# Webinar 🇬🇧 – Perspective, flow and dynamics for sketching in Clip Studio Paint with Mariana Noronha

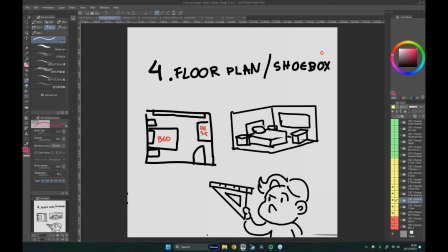[12:31]
So they will need space to move and interact with things. So this is a great way to figure out whether or not this room will work for the other departments. And once I have a floor plan, I oftentimes take it into a following stage, which is called a shoebox view.
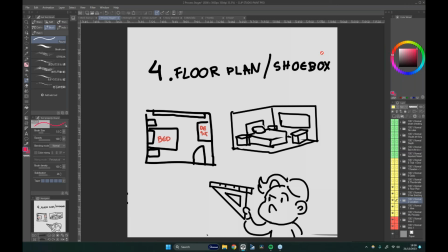[12:51]
And usually in an isometric perspective, where isometric because all the measurements are live, like there's no deformation there. So you can just measure it and compare all the elements to each other.
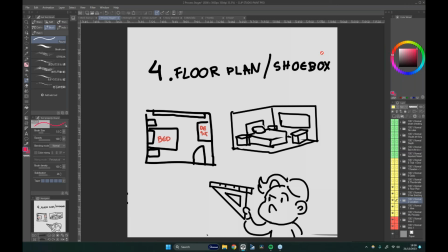[13:07]
So it really, really helps when you're building things and you're not having to worry about, oh, what is the actual size of this thing? How does this interact? It's a lot of prep work, but it then really helps to put it all together.
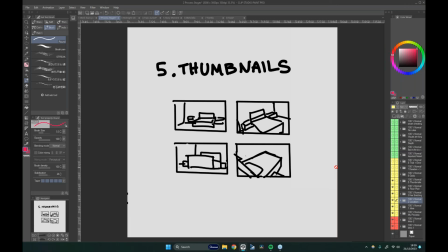[13:25]
Once all of those bits are answered, so what is happening, where is this happening, and all of these little factors that come in are decided, I go on to thumbnails. And this is essentially me putting the camera down. So what am I looking at?
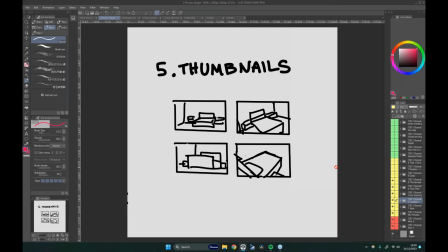[13:43]
How do I want the audience to feel? And if you were working in animation, you will receive a board, and you will have to interpret what the board artist has made. Do we want just a nice and scenic angle?
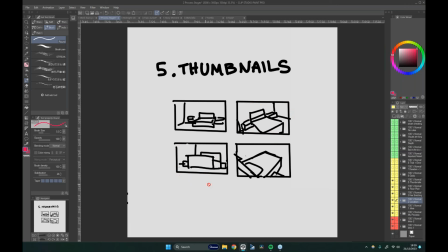[13:59]
Are we just styling the shot? Are we making it a bit more dreamy with a Dutch angle, perhaps? Are we making it more of an insect's point of view or a dog's point of view? Or are we going with a more dramatic and pressure-heavy point of view?
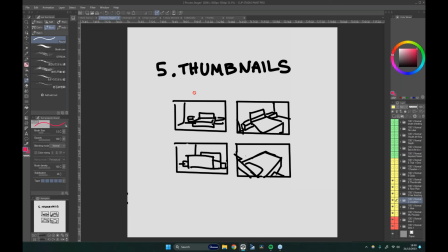[14:14]
And all these things will impact the way you set up your perspective, because you can have like a one-point perspective that you have on the first one that makes you feel quite calm, quite relaxed. There's nothing going on here.
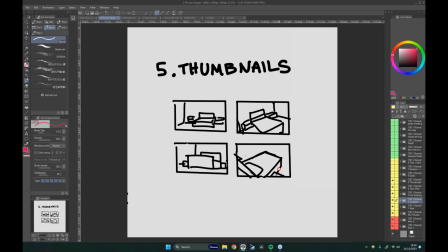[14:28]
And then you have like this three-point perspective, quite the formed one on the bottom that makes you feel uneasy. Like, why does this pen look menacing? And that's just all because of the placement of the camera and the perspective choices that you make on there.
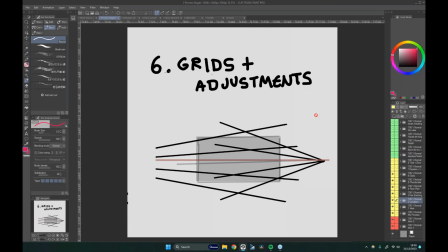[14:46]
Once you have decided on which one you want to go for, then that's where the grids and the adjustments come in. So once you know what you want, it's time to start putting on the engineer hat. So this is the big step between the concept and the execution in my head.
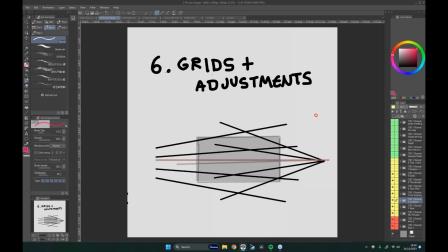[15:06]
Sorry. I put down the grids, which are very handy tool on Flip, and I try to adjust them as much as I can to the thumbnail. And since I've been drawing very loosely, it's not an exact match, and that's okay.
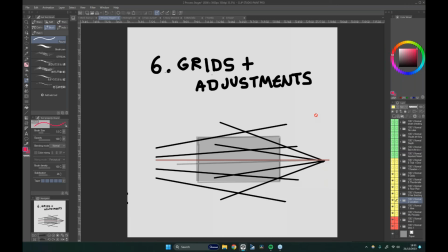[15:23]
So I change the grids, and I go back and change the thumbnail, and I just keep going back and forth until I have something that I'm happy with.
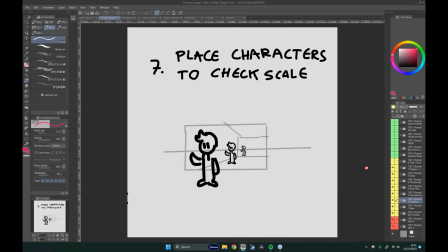[15:33]
And it's important to take as much time as you need at this stage. Once that is done, this is a very important one. Place characters to check your scale.
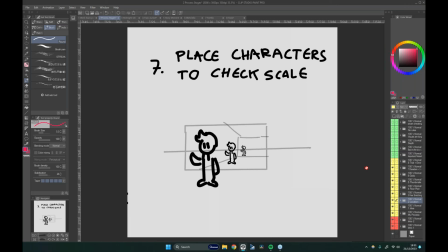[15:45]
So as things recede into space, and as we add elements, they all need to be proportionate to each other. It can be very scary in terms of maths, but it's very easy when you just place characters in your scene.
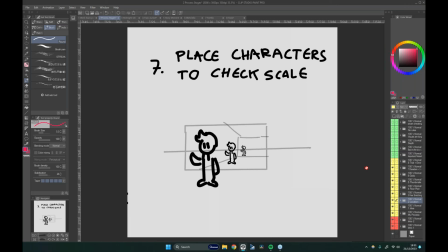[16:01]
If you're having a character and you place different copies and they're all in the same plane and the same altitude, then the horizon line, which is this line over here, will intersect them all at the same place. So if you place them throughout your scene, you can use it as a term of comparison.
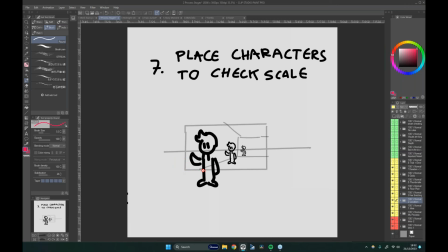[16:21]
Like, oh, is this bed high enough? If it reaches about waist height, then you're good, a little bit below. If your bed is reaching about your head height, that will be a bit hard to get onto it, don't you think?